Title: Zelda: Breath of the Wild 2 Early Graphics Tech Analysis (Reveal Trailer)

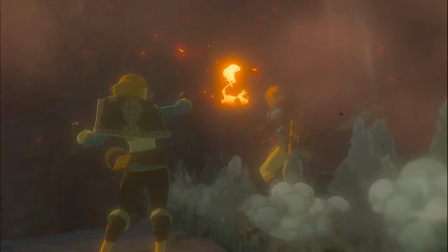(8:16)
They're probably just generic billboards, not really programmed to check what lighting environment they're in, but unfortunately they look superimposed onto the environment without appropriate lighting, so hopefully that's changed in a later build of the game.
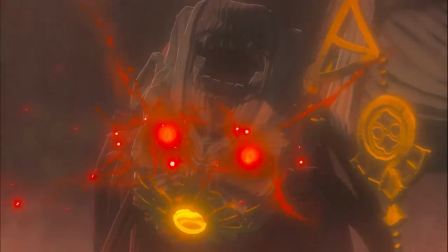(8:28)
What's amazing about Breath of the Wild's renderer, or the execution of it anyway,
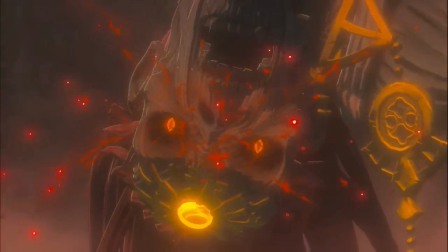(8:32)
is just how well the artists have been able to implement cell shading while still using a physically based framework.
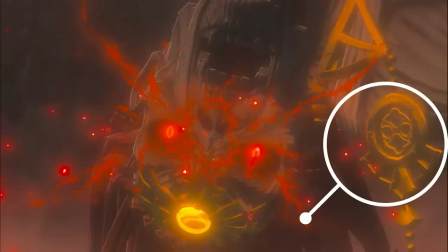(8:37)
As we can see here, cell shaded metals still look like metals thanks to the addition of the specular lighting pass on the materials, which changes with view direction.
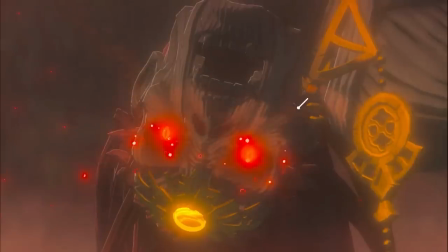(8:45)
And we can even see that highlights on metals are properly tinted with their own colors, just like in real life.
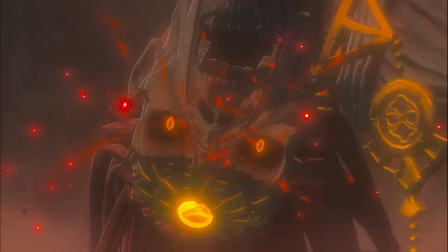(8:51)
It's this wonderful balance between realism and stylism that makes the execution of Breath of the Wild's art style so impressive,
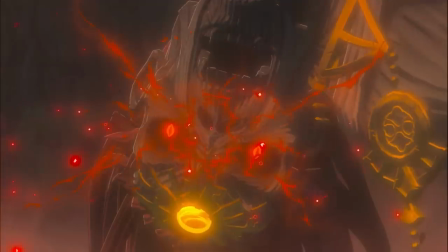(8:58)
and personally, I'd say it's a masterclass in the combination of art design and the rendering of computer-generated 3D animation.
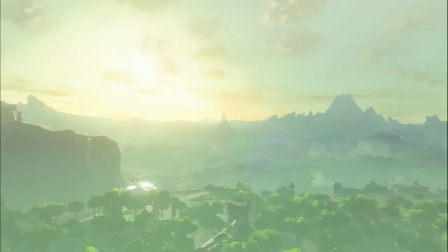(9:05)
Outdoors is looking pretty similar to the first game, graphically speaking, but that's not really a bad thing when the first Breath of the Wild was already pulling off most of the rendering features found in modern AAA titles today,
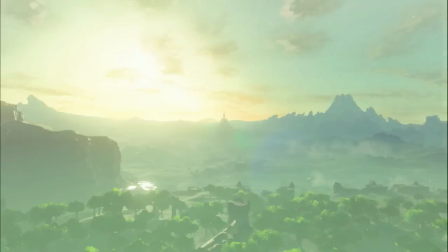(9:15)
even if the quality of those features wasn't quite as high as those aforementioned titles. Best of all, it was all done in real time.
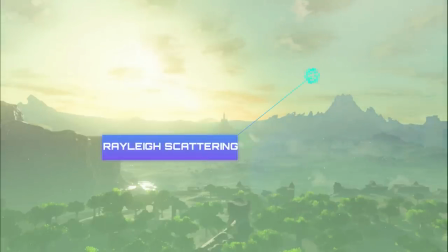(9:22)
Like the first game, we can see real-time Rayleigh scattering, which dynamically changes the color of the sky based on the position of the sun.
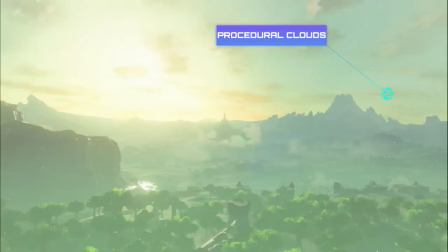(9:30)
Procedural cloud propagation, which are clouds that have dynamic morphology and are influenced by the wind simulation system.
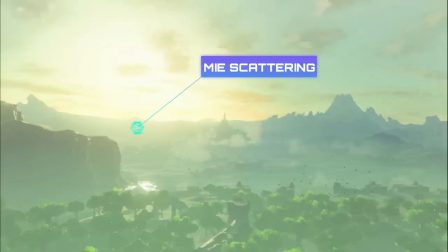(9:36)
Increased density of me scattering near the horizon to make the world seem even bigger than it already is. And double-sided shading of vegetation in order to emulate the phenomenon of subsurface scattering.
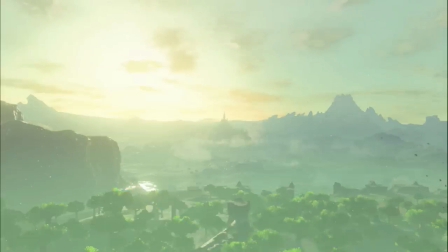(9:47)
I will say, the level of detail in the overworld here seems to be of much higher quality at this distance compared to the first game. But again, seeing as this is likely an in-engine cutscene, that doesn't really tell us much about the level of detail quality in-game. Overall, I'm absolutely floored with this game's visuals.
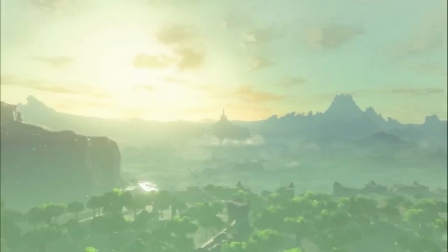(10:04)
I was already impressed with what the devs were able to pull off with the first game, especially considering it was originally designed around the Wii U's architecture, but the execution of the art style in the sequel so far seems to have taken the engine's prowess to the next level. If the game already looks this good, I can only imagine what it'll look like upon release.
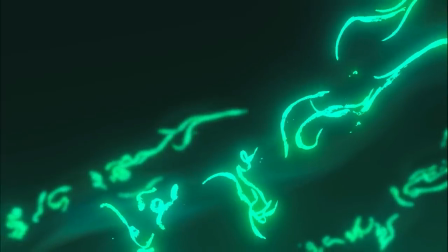(10:21)
And that's all for this early tech analysis of the newly revealed trailer for the sequel to Breath of the Wild.
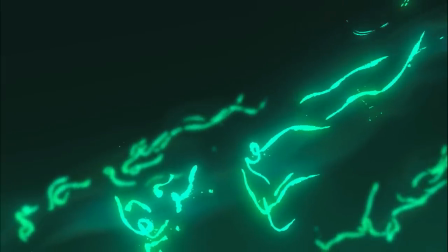(10:26)
If you like this video, feel free to give it a like and share your thoughts with us in the comments below. And be sure to stay tuned to Game Explained for lots more E3 coverage and all things gaming.
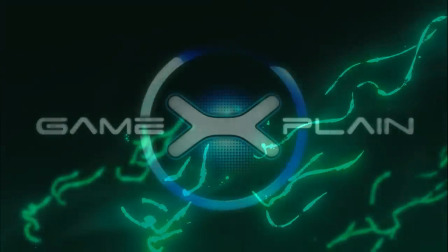(10:35)
Cheers!